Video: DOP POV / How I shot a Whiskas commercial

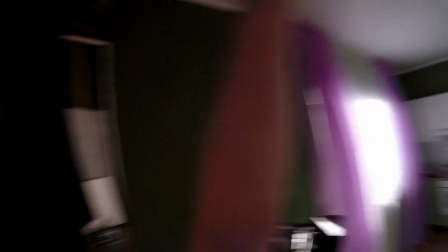The kilowatt lamp, directed somewhere there. We need some light spots because now it is kind of dark there.
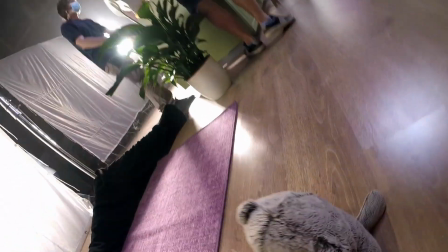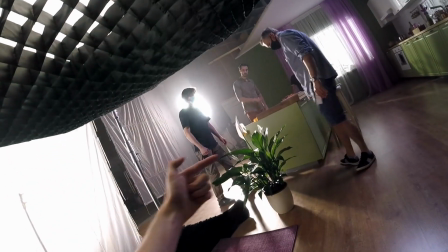Let's move the backlight closer to the scenery and raise it higher.
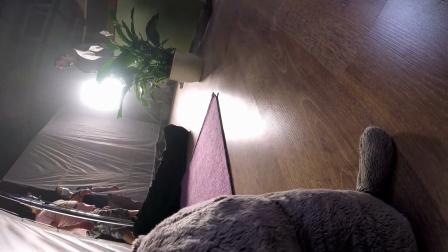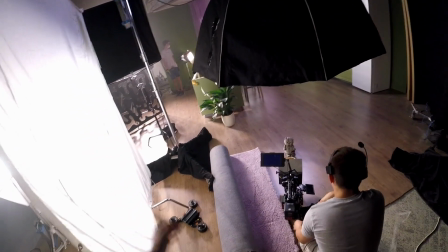I think we need to place that closer to the stand.
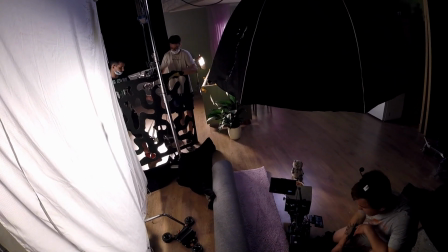And closer to the plant.
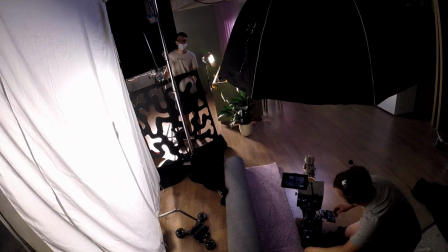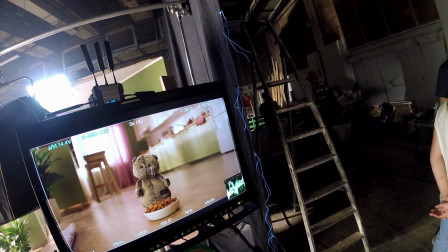A little more. More. Stop, like this.
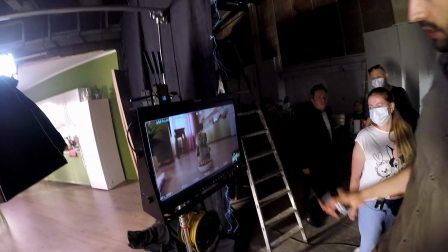We have received the feedback regarding the background. There's too many things right now grabbing attention.
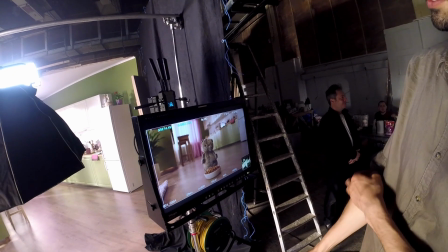We need to make accent on this area and not focus on what's in the background.
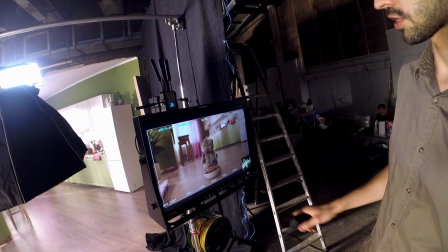So suggestions are to get rid of the stools or zoom in.
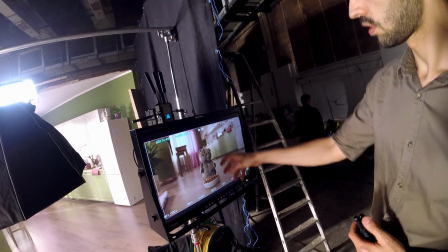I would prefer not to zoom in, but I can blur the background by adjusting the diaphragm.
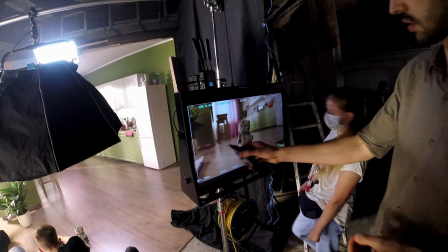Yes, let's blur the background, get rid of the stools, and as to the light, we will need two beams here on the floor.
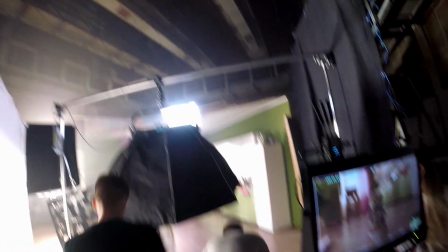Okay, we can bring them back and turn off the backlight on the ceiling.
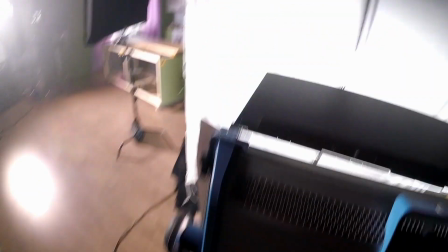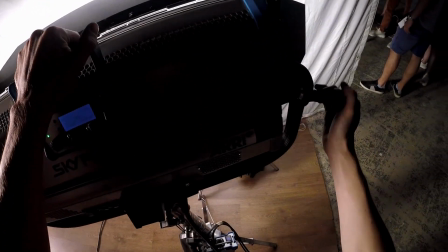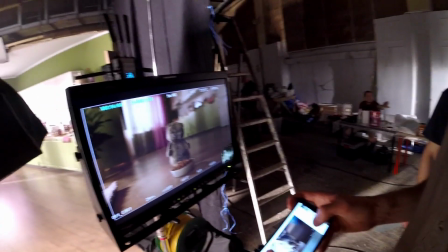Seems too wide. Perhaps we could try a 35mm lens.
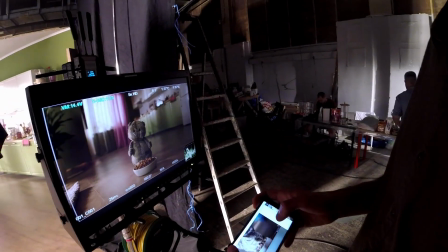Give me that, please. What lens is this now? 25? Yes. We had everything ready and showed the picture to the client, who by the way was not present on the set. He was monitoring everything that we streamed from our camera remotely from the office or home. And only the agency representative was present on the set. The client said he did not like the picture. In his opinion, the backgrounds were too attention-grabbing and sharp. There were too many details. And the lighting seemed too uniform, while the client wanted to see sunbeams across the floor, more contrast. That is why we changed the lens from 25mm to 35mm. stepped back a little bit due to the fact that we used a larger lens, and due to the fact that we used a larger lens, the depth of field decreased and we managed to blur the background a little more.
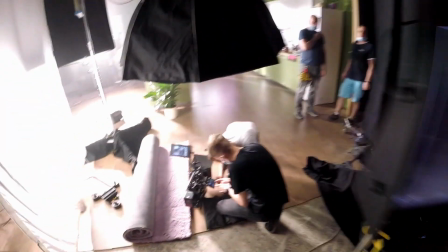Let's move back a little more.
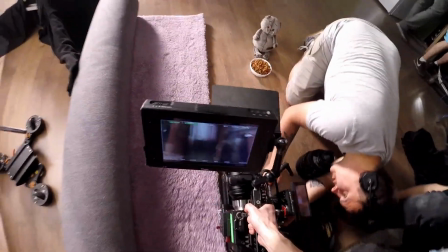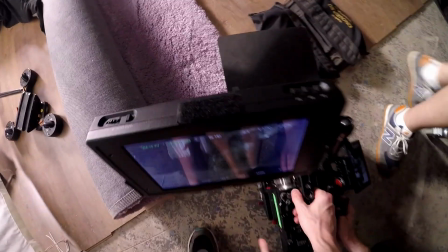Move the cat closer. So we turned this off, right?
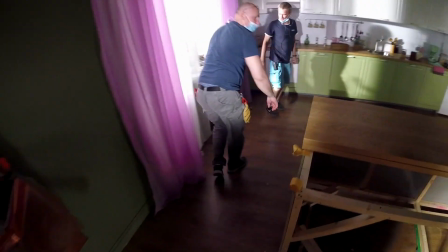Let's turn it back on.
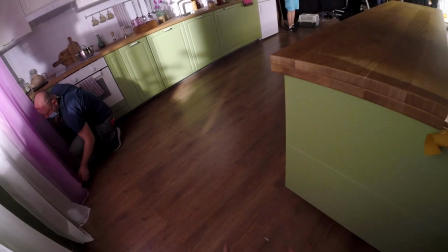We need a beam of light here across the floor.
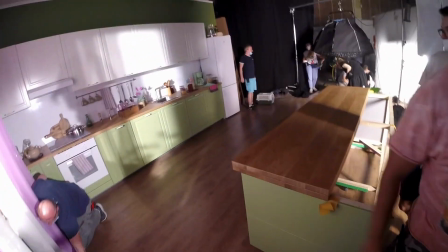But without touching the furniture.
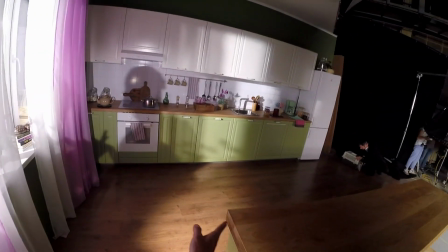A little closer to the fridge.
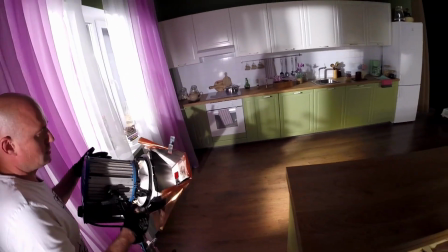A little higher, perhaps?
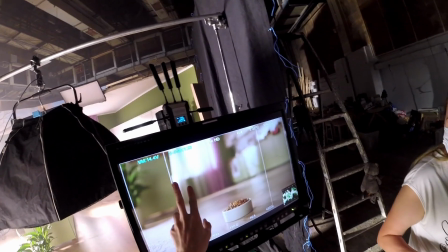Perhaps we should move this pink curtain to the left. Alex, we need a flag to create a deep shadow here.
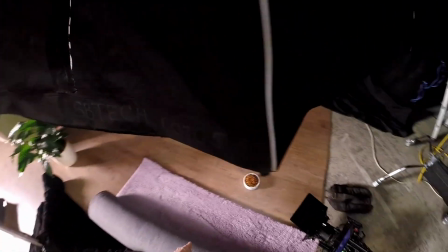So the flag should be right there. I think we should turn this island a little bit like this.
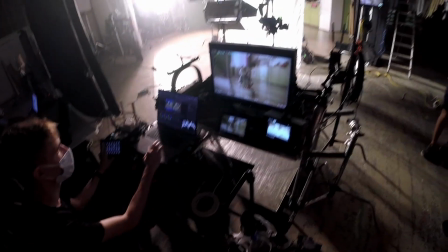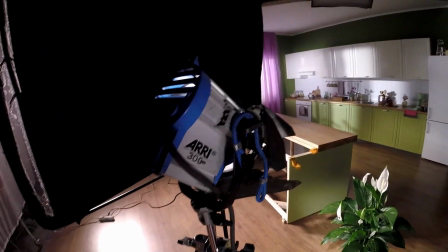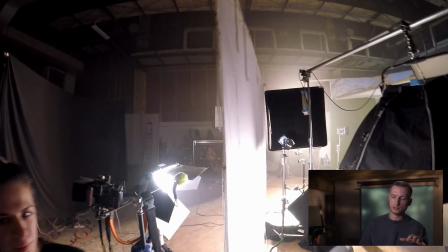We had to exclude the general fill-in light from the 12 feet frame in order to create visible sunbeams on the floor.
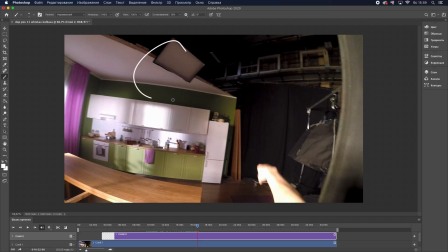We also ended up not utilizing the backlight attached to the ceiling and directed at the cat to minimize the illumination of the floor, to make it dark in order to ensure that our sunbeams are actually visible. We had to do this because the backlight illuminated the entire floor.
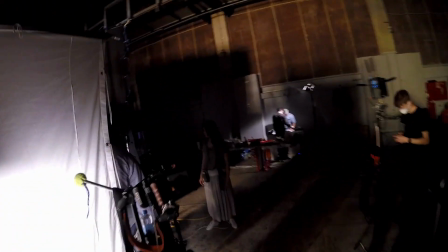It's best if we do that from that side. We will not see from where the light is coming anyways, and I simply need to illuminate the carpet.
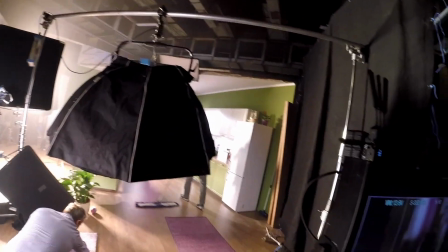Place it close to the refrigerator.
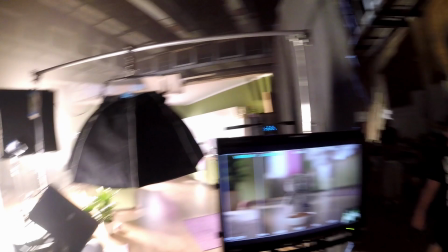But make it look like a beam. Like this, yes. Cover it on the left slightly.
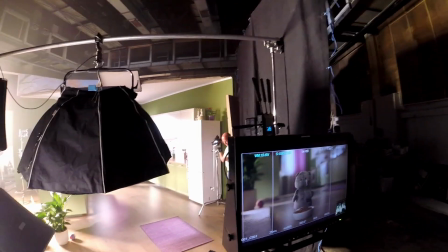Keep covering. More. More.
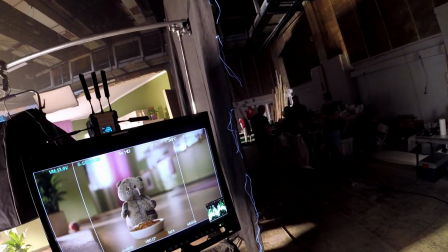Yes, like this.
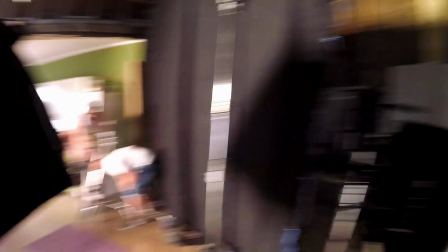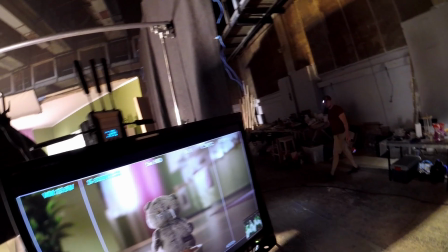Make the beam wider. Lower the brightness. Yeah, use the dimmer.
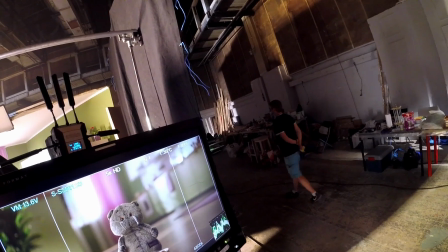Increase it a bit. Like this.
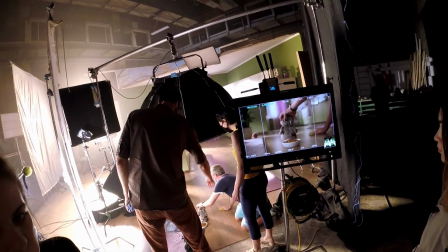Where is the light that was directed onto the cat and the bowl? It's still there. We did not change anything.
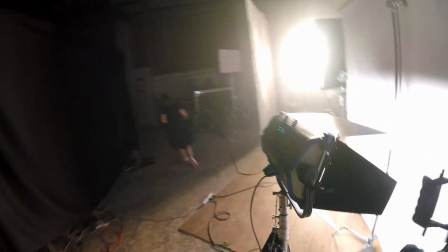Say we turned it back on.
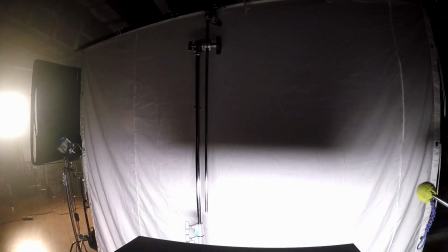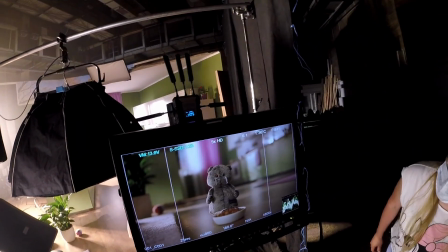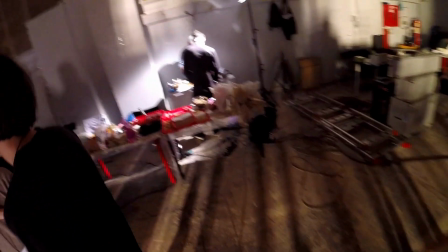We need to change the actress's dress.
The yellow creates reflections on the bowl.
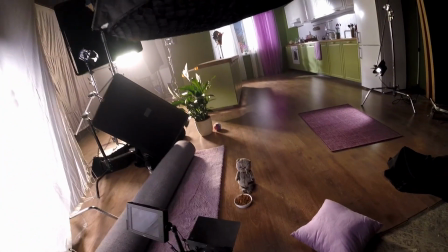We need to move the flag back a little, it blocks the light.
This part of the kitchen was darkened.
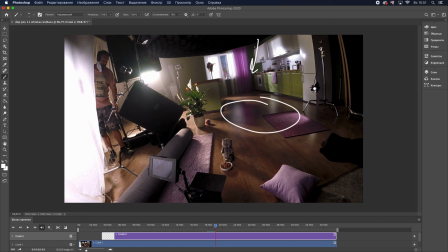We did this by turning the backlight attached to the ceiling and thus obtained these long shadows.
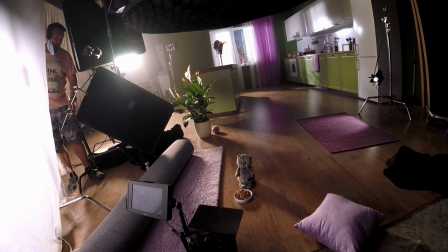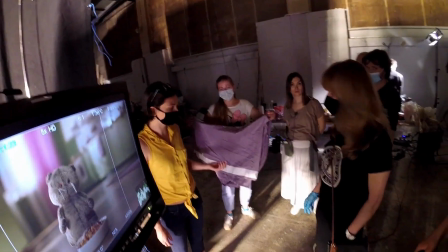Will this color suit? No, we need something neutral, white or gray. Good.
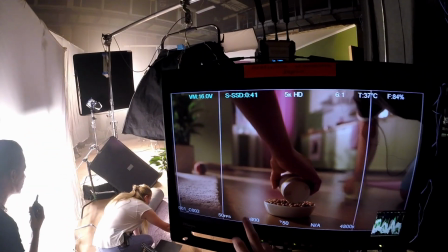There's some hair under the bowl. We need to get rid of it.
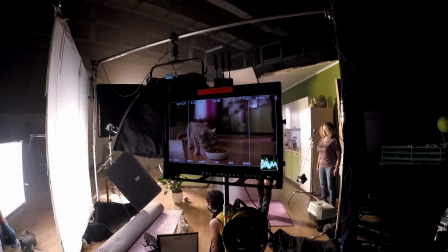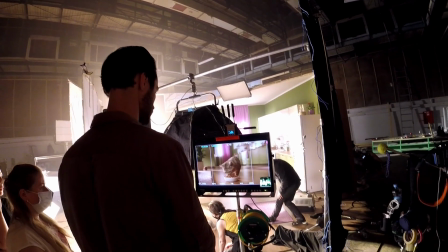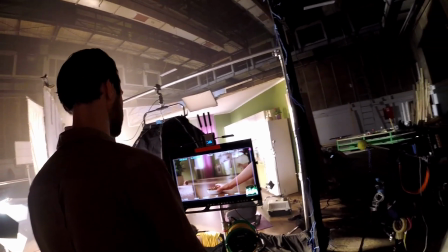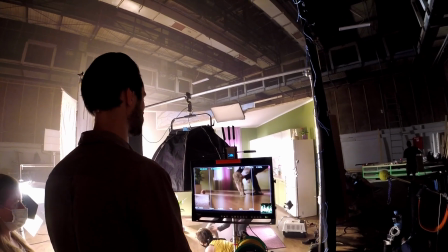Then we went on to shoot the back shot. For the back shot, we placed the camera directly against the kitchen furniture.
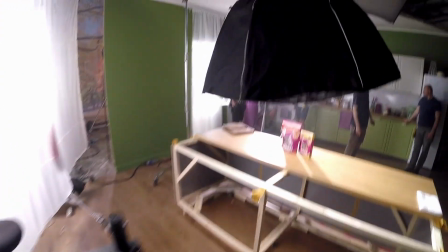Let's mount the camera and see how it is.
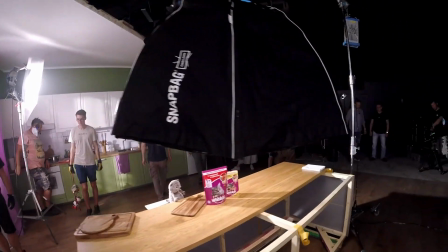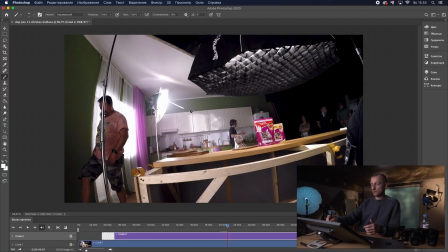For the light coming from the window, I placed a 5 kilowatt fixture. It served as backlight for the cat, looking over the table, looking at the food placed on the table. This light was justified by the fact that there was a window on the left, so the backlight could be coming from there.
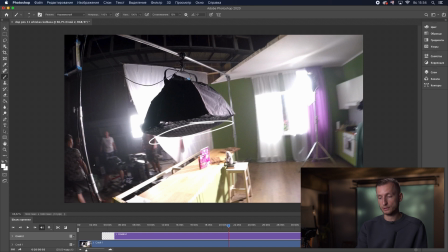Above the Whiskas pack, we placed an octodome with SkyPanel S60 to create a soft key light. We could not direct the light from the camera's side because the packaging was glossy and would definitely reflect the light straight onto the camera. That would not be good. In order to ensure a uniform illumination of the product and avoid flares, I placed the source of light above, made it soft by using a large octodome.
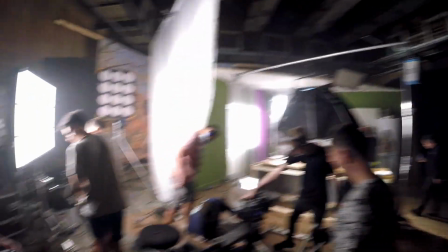In addition, I did have the fill-in light.